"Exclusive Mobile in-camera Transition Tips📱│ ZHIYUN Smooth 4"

What's up guys, Brett back at you with InfoSmercial. I have the Smooth 4 from ZHIYUN here, and I'm going to show you guys how you can create some really cool in-camera scene transitions using this bad boy.
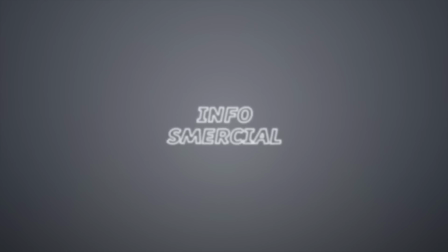13s
Let's go! Bum, bum, ba-dum, bum, bum, bum, bum, bum, bum, bum, bum, bum. In a recent video I made on the Smooth 4, I showcased a new feature called Phone Go, which lets you sort of whip your phone around while it's on top of the gimbal. And that's great for following fast action, but I also showed a few transitions I made using this new feature.
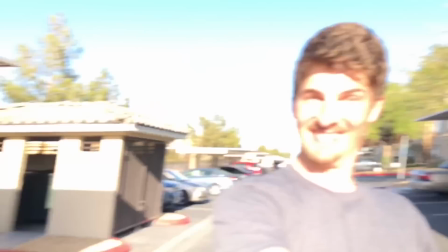38s This is a pan transition. No way!
And today I'm going to share with you how I did it in that video. Not only that, I'm going to share a few tips and tricks so you can sort of create your own going forward.
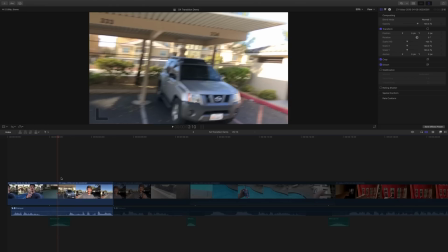51s
So here we are in our video editor, but it doesn't matter what video editor you end up using, it'll all work the same. For starters, an in-camera scene transition is simply a way of shooting footage so that way when you place the video clips next to each other,
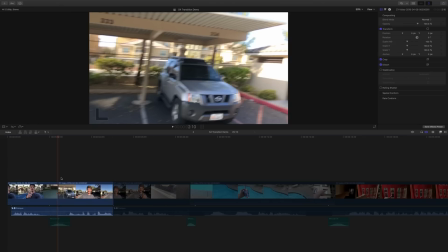65s
they just naturally blend together. And you can see here that I don't have any transitions or effects placed on top of my two clips. Now we're at the first frame of the second clip, and now we'll go back one frame,
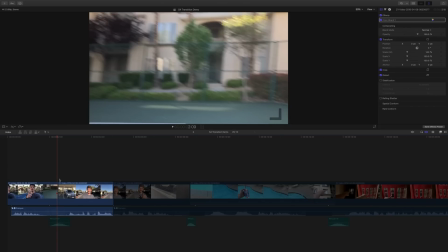79s
and we're at the last frame of my first clip. And you'll notice between these two clips a common theme. They're blurry. So here it is, tip number one, motion blur. You simply want to hide your cuts in the motion blur between your two video clips.
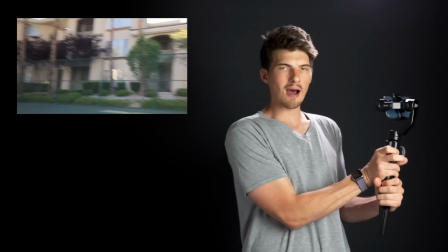97s
So you'll notice that at the end of my first scene, I whipped out of the scene using Phone Go, and then in the next clip,
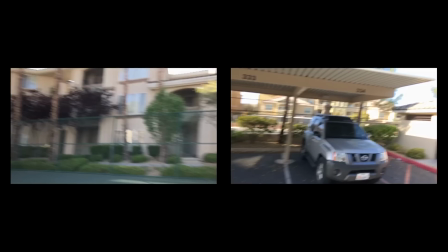103s
I simply whipped into it and I disguised the cut in between the two videos while they were blurring.
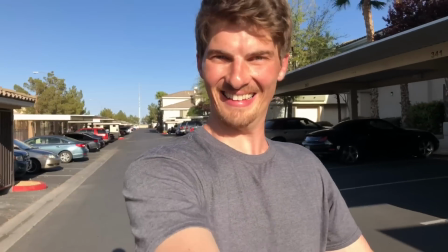110s
And it looks like a pretty smooth transition. So tip number two is matching.
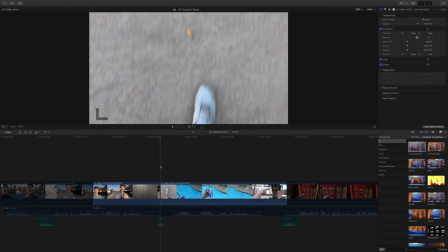116s
Matching is simply a way of making your transitions seem much more fluid and natural. So you'll see here for a tilt transition, I made the cut on two similar colored backgrounds. They have about the same amount of lightness, about the same color, looks sort of grayish. And when we place the two together, we get this. Looks pretty natural. You'll notice here in the tilt transition that the effect is essentially the same. I'm using the motion blur from Phone Go while tilting in order to hide the cut in my transition.
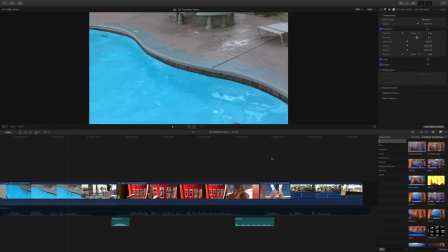147s
And then in that video, we also have the pointy transition,
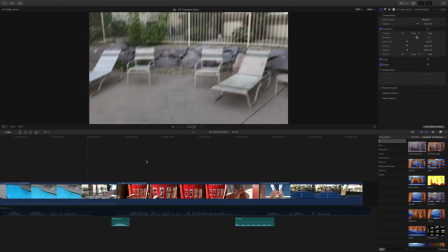150s
which is simply following an object from one scene to the next while using the blur of the background to mask the cut.
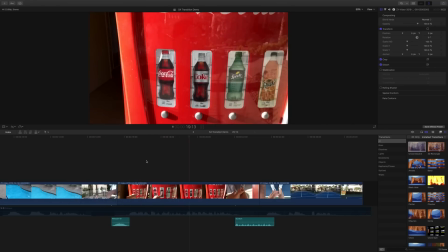157s
And then there's my favorite transition, this guy, the itchy transition. Yep, that's the one, the itchy transition. It's mine. Nobody take it.
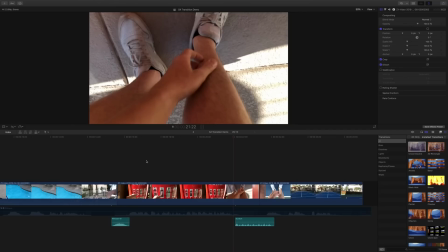168s
You understand? The itchy transition is just a simple block transition.
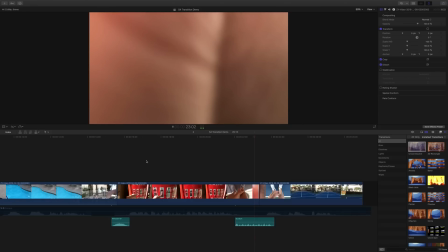173s
You just block your camera at the end of one scene, unblock it at the beginning of the next, and you just hide your cut right in the middle. Pretty fun, and that's the whole point. Have fun with it. Create your own in-camera scene transition. And that's it. Two major tips, motion blur and matching. Find a way to match your footage together at the end of your first scene, in the beginning of your next scene, and you can create a whole number of really cool transitions. And that's gonna do it for me today, guys. Be sure to leave a big old thumbs up down below if you liked the video. And of course, if you have any questions on this stuff, or you're creating your own in-camera transitions, let me know, link your videos down below. I'd love to check out what you guys are creating. And in any event, be sure to subscribe, comment, like, share with your friends and family, and until the next one, I'll see you guys.